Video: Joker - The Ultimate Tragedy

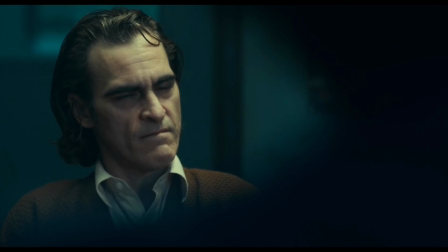What is going on guys? Welcome back to my channel, and today we are doing something very different from what I've been known to do up until this point.
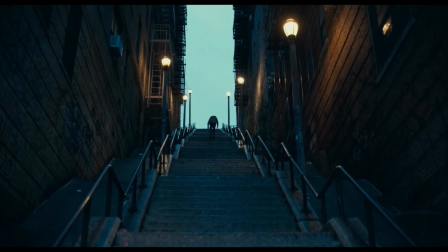Every narration piece I've done before has been a quick commentary,
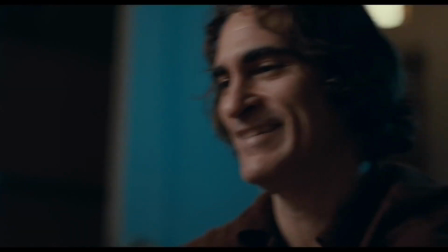meaning I give my thoughts and a brief analysis on a film, game, novel, or show, preferably within a span of 8 minutes.
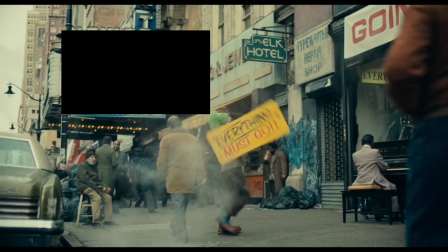This video, however, is going to be very different. This will most likely be my longest video to date and by far the hardest for me to edit.
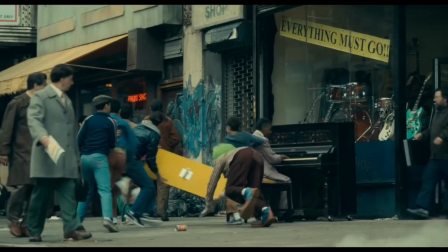And while those thoughts crossed my mind and I recognized it would be difficult,
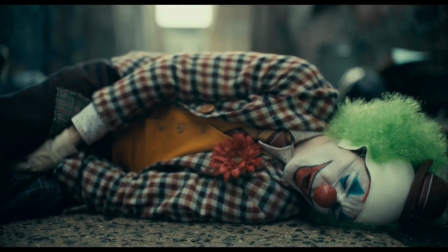that didn't overpower how much I wanted to make this video upon rewatching Todd Phillips' Joker, starring Joaquin Phoenix as the title character. I don't like to keep people waiting and I honestly hate it when they keep me waiting, so I'm going to give a couple of warnings and then get right into the video. First warning, this video contains every existing spoiler for Joker, so be sure to watch the film and then return. Second warning, Joker is an extremely mature film which deals with subjects that may be disturbing to some viewers. With all of that in mind and said, let's delve into my critique of Joker.
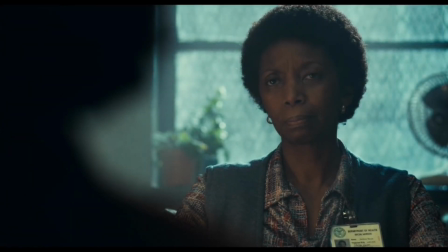I'm going to start this critique off with the major technical aspects of the film, cinematography, production design, costume design, and visual effects.
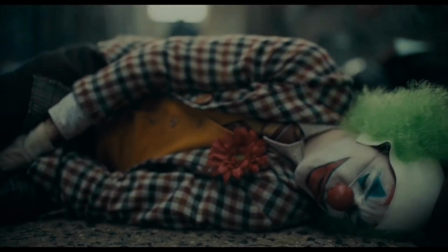As for cinematography, this film is breathtaking. Every shot feels rich despite the gritty portrayal of Gotham throughout the film.
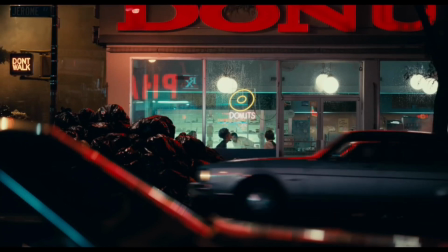Each scene seems to have a select tone of cinematography to match the situation. The opening shot with Arthur in his workplace applying the makeup is one of my favorites in the film.
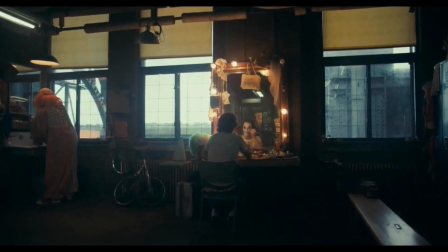It perfectly illustrates his world in one singular frame. He's excluded from those around him and in his own personal world, trying to figure out if his life is a tragedy or a comedy,
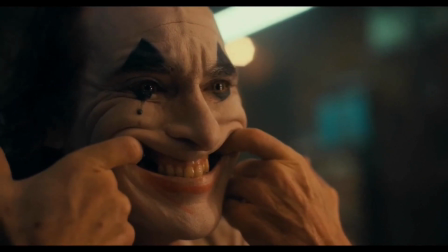as he quite literally forces a smile onto his face.
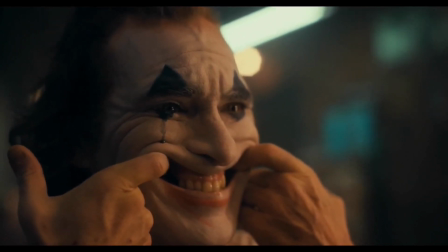Not only do the visuals perfectly portray Arthur's internal struggles, they also capture the world around him wonderfully,
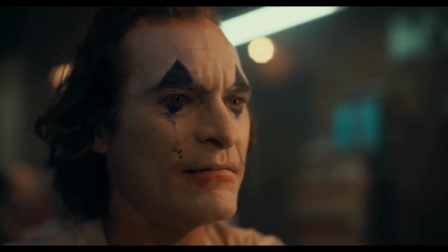with many shots presenting us with a dark and sorrowful color palette when conveying Gotham City.
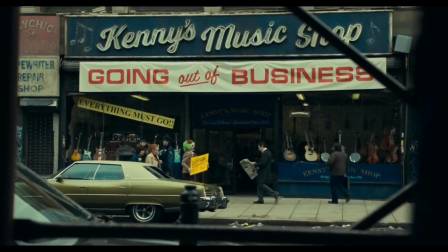This is easily the most realistic portrayal of this city in any big screen adaptation.
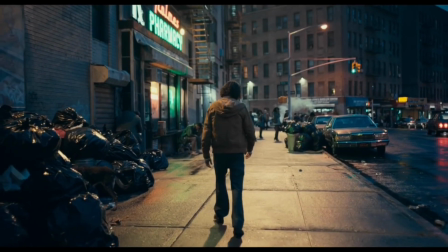The camera often shoots in wides to show us the piles of trash lining the streets and sidewalks, accompanied by both beautiful and grim lighting.
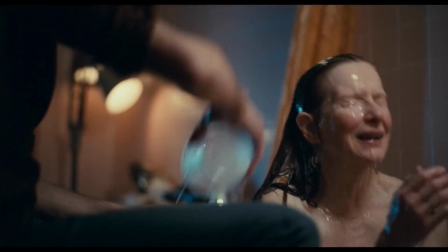Even indoors, the film consistently feels raw, in particular when Arthur is in the hospital with his mother.
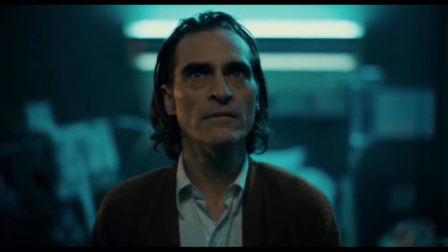There is subtle blue and orange lighting on the sides of his face that bring out the shadows perfectly.
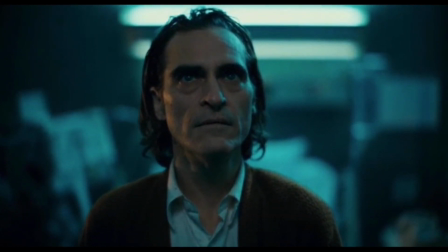It's also symbolism for his internal struggle, blue to orange, tragedy to happiness.
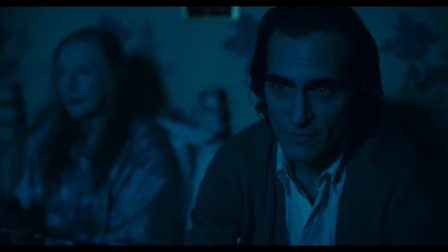Take the first fantasy sequence in the film, as we go from Arthur watching Murray on television to his personal fantasy with him in the audience.
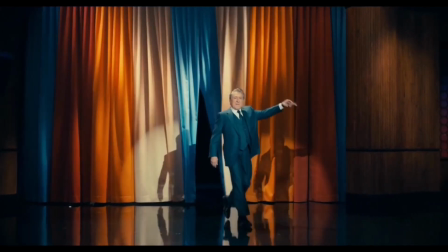The shots are vibrant and exciting, which matches Arthur's feelings in that moment. This is one of the many ways the film puts us in Arthur's shoes and helps us to understand him.
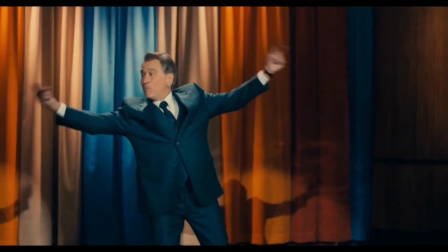When the entire film we're watching visually represents what this man is feeling, we as audience members are going to feel it as well.
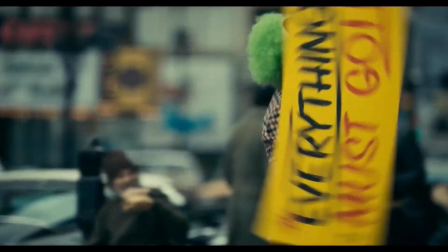Or how about the first time we see Arthur get beat up? The sign he holds also represents the film's overall theme, everything must go.
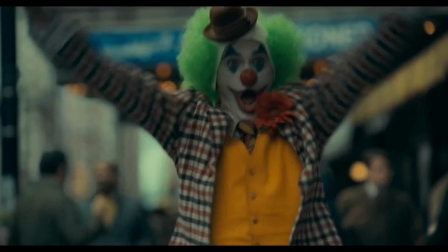In order for Arthur to reach his lowest of lows and descend fully into madness, everything must be taken from him.
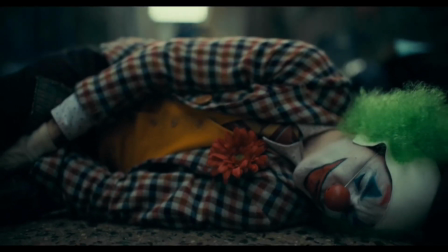The shot where he lies on the alley floor after the beat up sends chills down my spine.
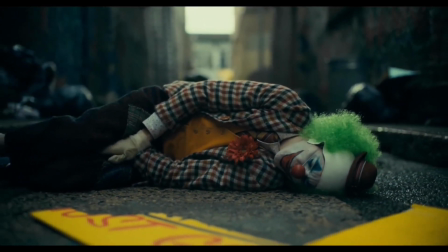Arthur is defeated in this moment, and the film's theme lies shattered in front of him as he briefly reaches for it, thinking that maybe there's a possibility he can fix this.
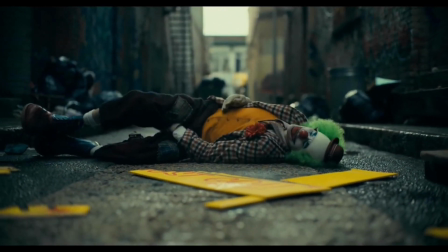I'll discuss more of the thematic and symbolic meanings of the film's visuals during the analyzation portion of the video. The production design, in my opinion, is perfect. Once again, the film puts you in Arthur's shoes and shows you the world from his perspective.
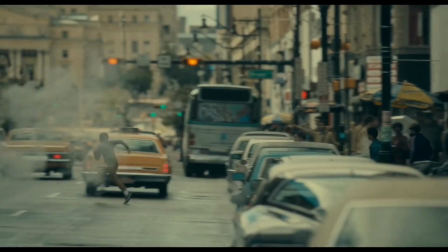A dirty, trashy, thrown away place. The set designers really gave it their all here, and it shows.
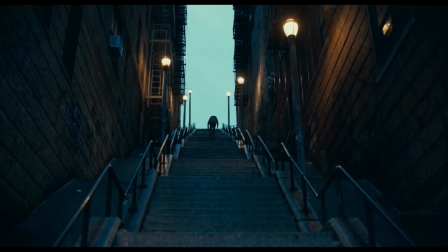As mentioned before, the sidewalks are lined with piles of garbage, which was actually a real-life event in the early 80s, which is when the film takes place.
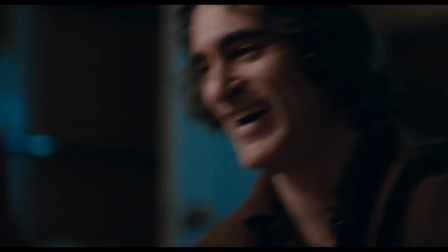The real-life garbage strike was a horrible time for many of the US's major cities.
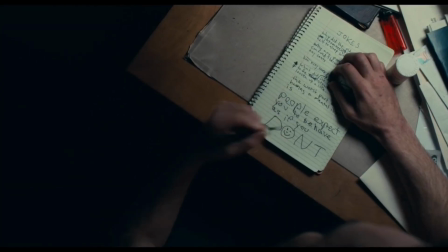While Gotham is a fictional city, it makes it feel all the more real when the real-life events are incorporated into it.
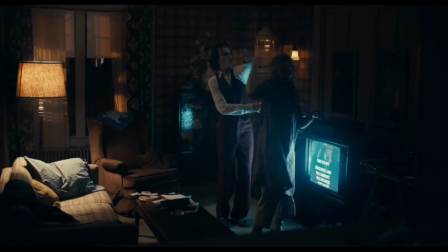Gotham constantly feels like a real place and a fully realized city. It doesn't feel like New York, Los Angeles, or Chicago.
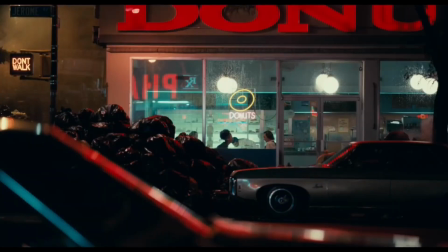It feels like its own place.